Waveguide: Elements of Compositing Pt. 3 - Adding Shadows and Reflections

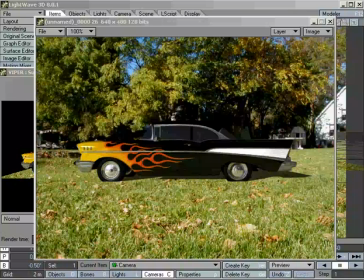Allows us to kind of wipe past and see the image, the before and the after. As with our background reflection map, and that is without.
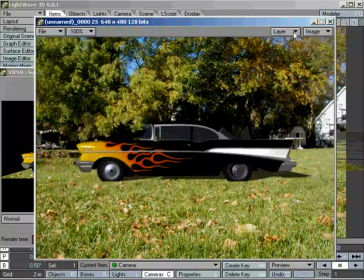So you can see with the reflection map a much more believable composite, much more married.
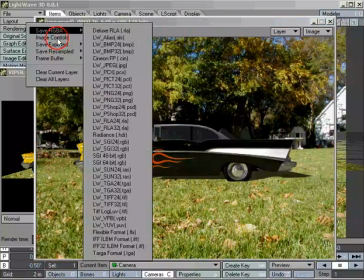Now we should go in and we should
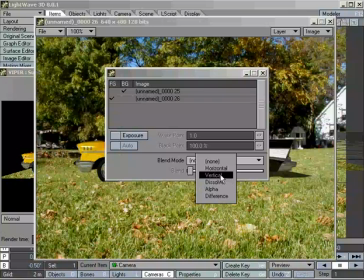adjust our level of reflection here, and we can actually do that right in Viper.
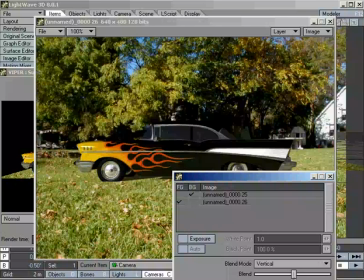You can see Viper actually is matching our rendering pretty closely. So you'd want to go in, adjust your diffuse and your reflection levels, but this is not too bad of a composite. We've got our ground plane is casting shadows on the ground plane.
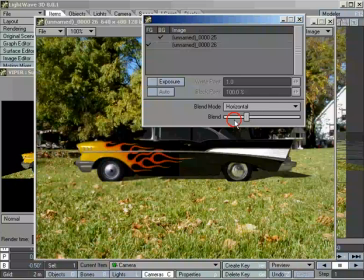The reflections in the object are reflecting the environment. To my eyes, the shadow still isn't quite right, and I don't like the sharp edge of the wheel sinking into the grass.
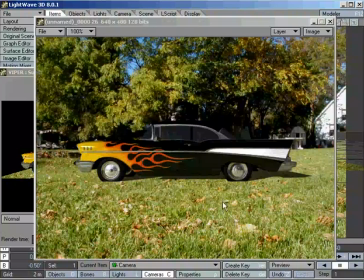There should be a couple of random things there. I could take some small squares, put it in front of there, map some clip maps in front, just so it's not a flat image like it is, but still, it is pretty much in the ballpark.